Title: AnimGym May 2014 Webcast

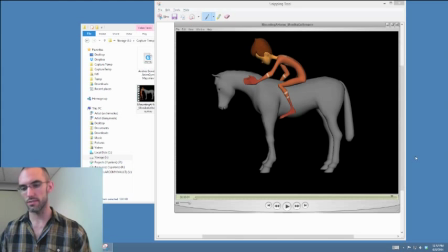Just in general, feet should slide, feet should scuff around and pivot and rock and roll, and hands as well. There's no such thing really as like a planted hand. I mean, do this. Like, take your hand,
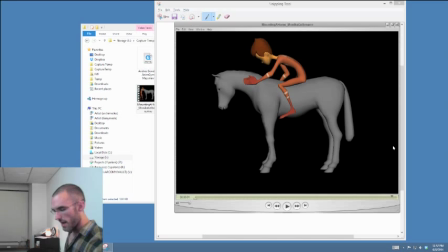stand next to a like a table, put it down, and then walk by it and see how quickly it starts like, you know, pointing with you. And you'll see, unless you're like really holding on and
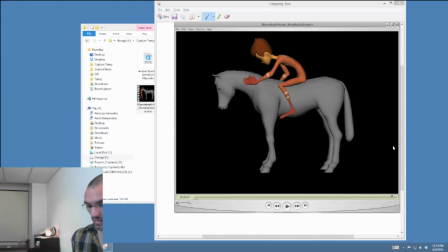like you have something that you can really grip. Like if he had a fistful of the mane, I can imagine that, but his hand is just sort of resting on top of the horse. But unless you have like a real grip, like there's nothing that at all that can prevent your hand from moving.
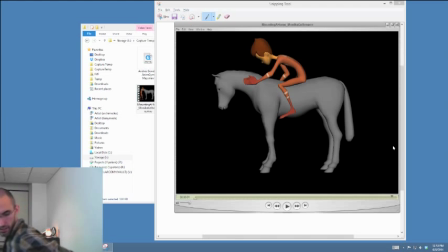Like even if you press it down really hard on the table, you know, it just starts sliding.
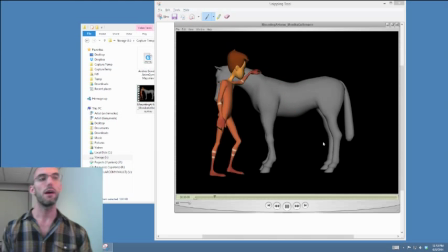So do little experiments like that, especially, and this has to do with other shots, especially, you know, body mechanics shots where you have a character standing and performing and emoting and whatever. Definitely, you know, like stand up and just like shuffle your feet around,
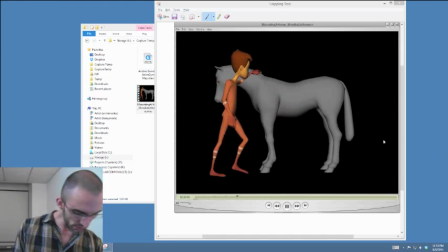you know, change the weight from hip to hip, and just watch your feet, watch your toes move and point and redirect,
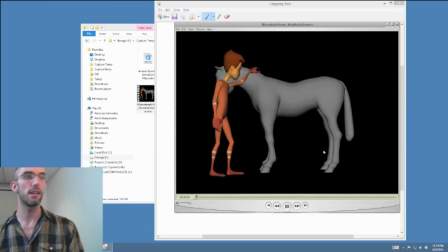and like, you know, just subtly and naturally, and put that into your animation as well.
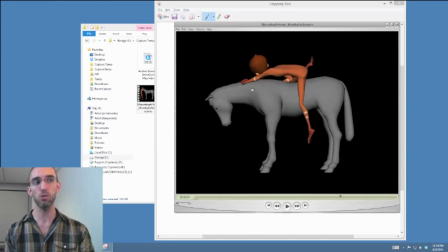I don't think this horse is over animated. I think it was actually important to your shot to see what it would look like when the point of contact kind of changes on him. I would say though that the, you know, same note kind of applies, where I'd like to see him sort of,
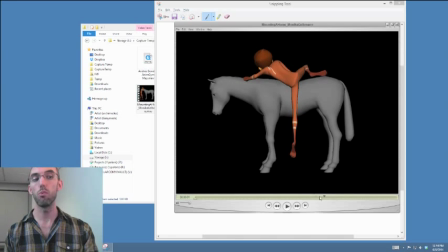you know, go up and overshoot the entire thing more, and I think that would be stronger. Last thing I'll say about this one is you got to be careful about this super straight leg, because it's a very it ends up looking very kind of like
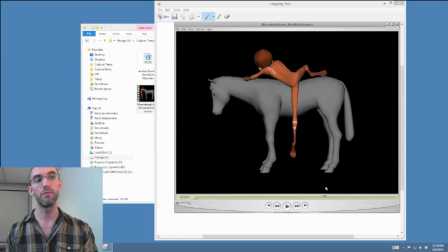well, stiff when you have it moving sort of with the body. It almost looks like it's a stick stuck into like a ball of clay, and if you rotate the ball of clay like the leg, it loses weight is what it does really.
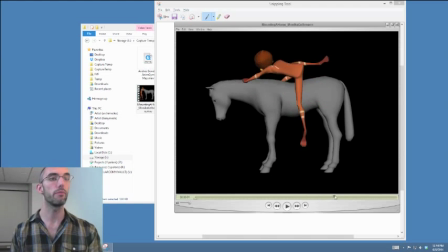So you got to be careful about like keeping that leg straight for so many frames. Okay, otherwise great.
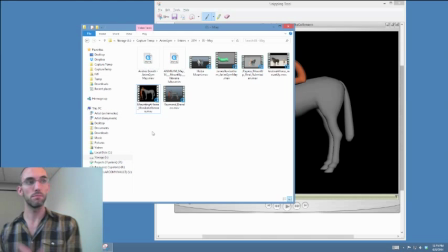You have a lot going for you in this shot. Good job, Monica. Thank you for being a part of the AnimGym every month.
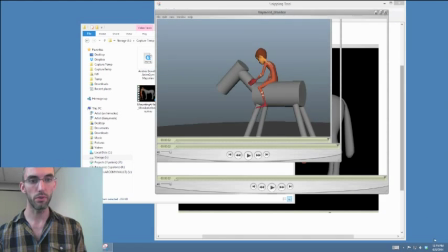Very dependable. Round of applause for her, please. Raymond Brandon.
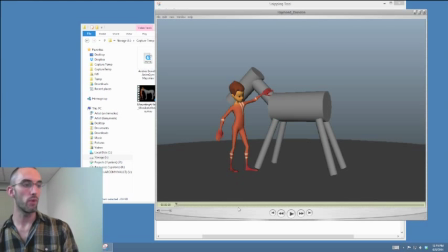I think this is a first-time entry from Raymond. Good to see you, man. This is awesome, because this is the kind of
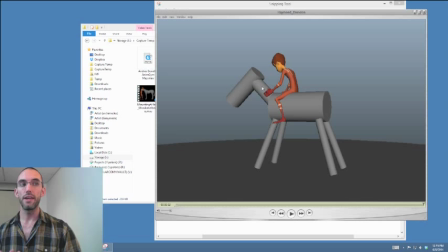response in the body that I've been looking for in the entries so far. I think. It's just the funny thing about it though is that the back half of this is kind of connected to a front half that looks like it's almost in slow motion.
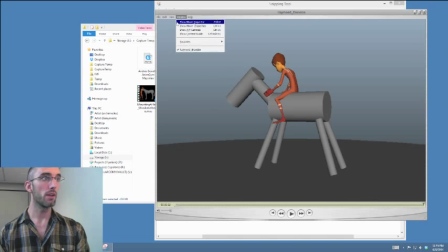So this is what I'm going to do. I'm going to
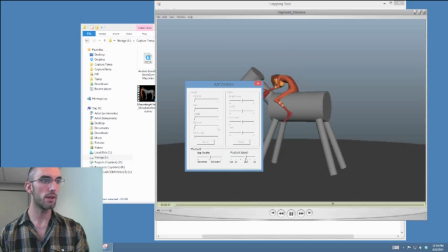AV controls, playback speed 2 times. Okay, here we go.
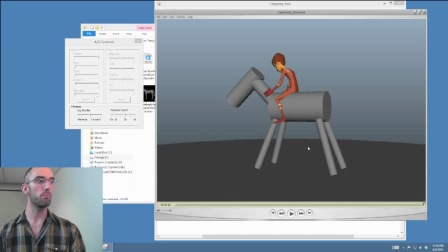So this is at double speed. Let's watch it. That's not right. That's not working. There we go. Here's double speed.
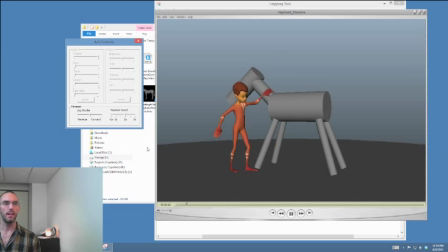That is like almost perfect animation. Like for me, that is like almost perfect. So I'm not sure what happened here. Actually, let me see something. Sometimes QuickTime really screws up.
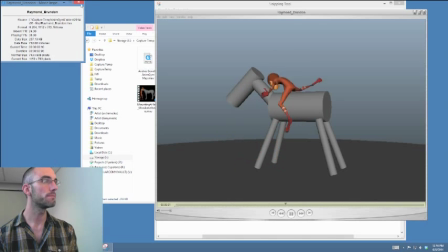Oh no, it is 24 FPS. Okay, well. All right.